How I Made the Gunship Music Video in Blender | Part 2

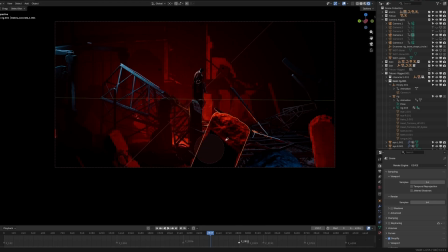[12:17]
So I'll have this scene set up, and then I move all the area lights in ways that complement the composition and give me the exact look that I want. So you can make focus with color, with edges, with contrast.
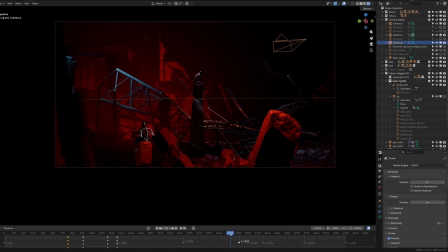[12:34]
Those are all the things I use in my work. So as this keeps going, again, if we pause here, this is a cool shot. Like the same thing is happening. This thing is pointing towards him. It's even more contrast and value separation from the background.
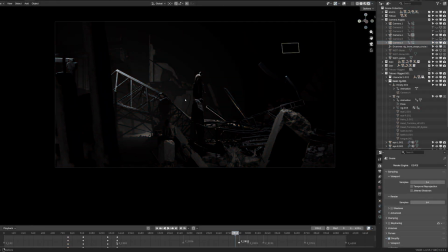[12:51]
Like if we were to make this black and white, the background doesn't have a lot of values. It has that mist, all of these kind of things are reinforcing looking at him. He's like the darkest and the brightest thing at the same time.
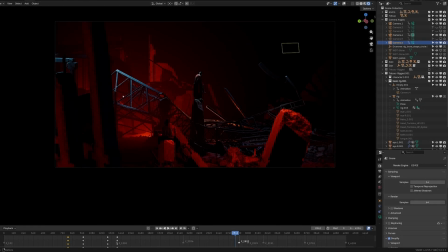[13:04]
This character doesn't have any more lighting on him. It just has the red. I feel like I'm kind of repeating myself, but I hope you get the idea. So at the end, we just end here and it just slowly zooms out because I needed some time to decide whether I wanted to fade or whether I wanted it to end here.
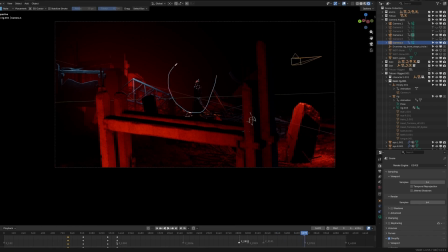[13:21]
There's kind of like this cutout here of the background so that he's right in the middle. You can't really miss him. So I have this environment that's like cut out in this very specific way. And I didn't cut that environment out. I placed all these items and then I just moved.
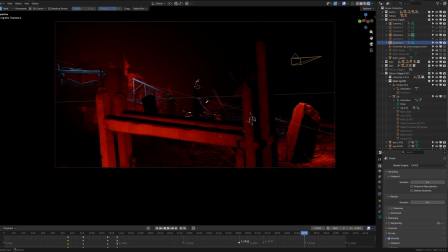[13:39]
Once I landed the camera here, I'm like, I like this. We'll end here because it puts all the focus on this character. But yeah, I think it really helped with the client saying like, hey, we don't need super tight close-ups on him.
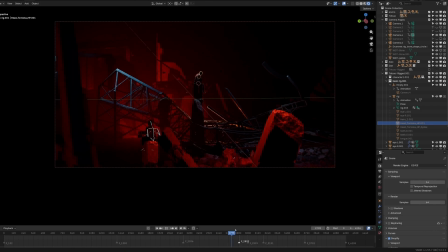[13:51]
That made it a lot easier for me. That let me just focus on the environment, focus on the composition, focus on the mood and the atmosphere and the vibes and everything like that. So I want to touch a little bit on some of the render settings. So you can see most notably, I don't have shadows turned on.
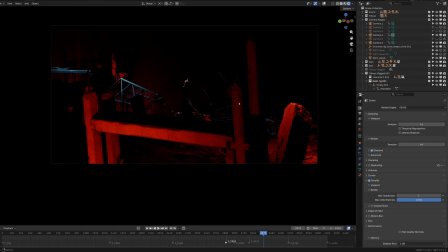[14:06]
And if I turn the shadows on, it's very dark because there's a lot of lights. So this was a weird scene. In shot one, a lot of the shadows helped because it created these like really cool shapes. But in this one, it was just too dark. Like it just was too dark.
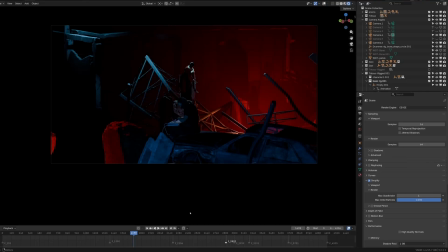[14:23]
So sometimes not having the shadows makes it better, especially with Eevee and NPR, stuff like that.
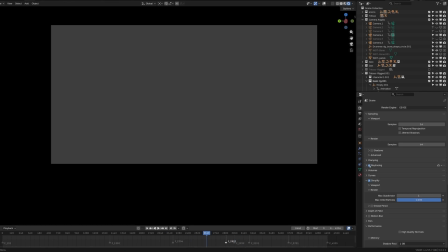[14:29]
Another thing is I don't have ray tracing on. I think for me, let's see if we turn that ray tracing on, if it makes a difference.
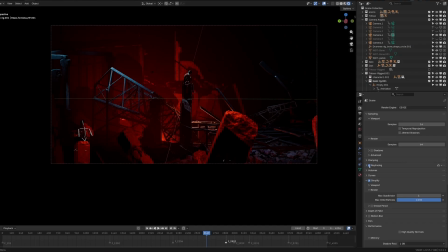[14:38]
Yeah, I'm not noticing any difference with ray tracing on or off. I think one of the other reasons I turned the shadows off is because the shadow buffer was full. Yeah, but it doesn't, visually I still like it without the shadows. Here's some of the volume settings, resolutions if you were interested.
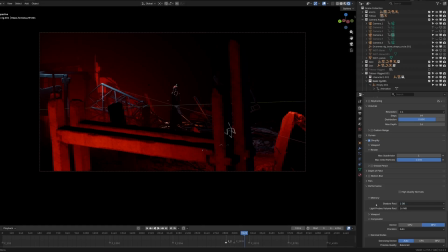[14:58]
Shadow pool set to 1 gig. Usually it's 512, but I learned that with Eevee, setting it to 1 gig helps. I also recently updated my computer to a 5070.
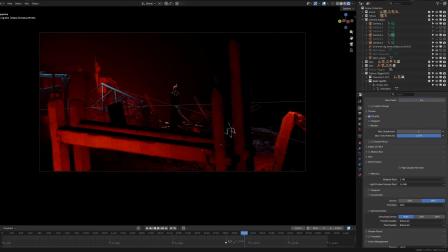[15:10]
Yeah, 5070 Ti, I think. So the GPU is 16 gigs of VRAM instead of the 12 that I had before. And rendering this was like a breeze.
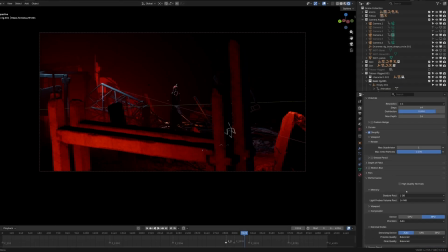[15:23]
I think maybe because not having shadows on, not having ray tracing on, and not having a very high res volume. It's like 1.4. So it all rendered pretty quickly.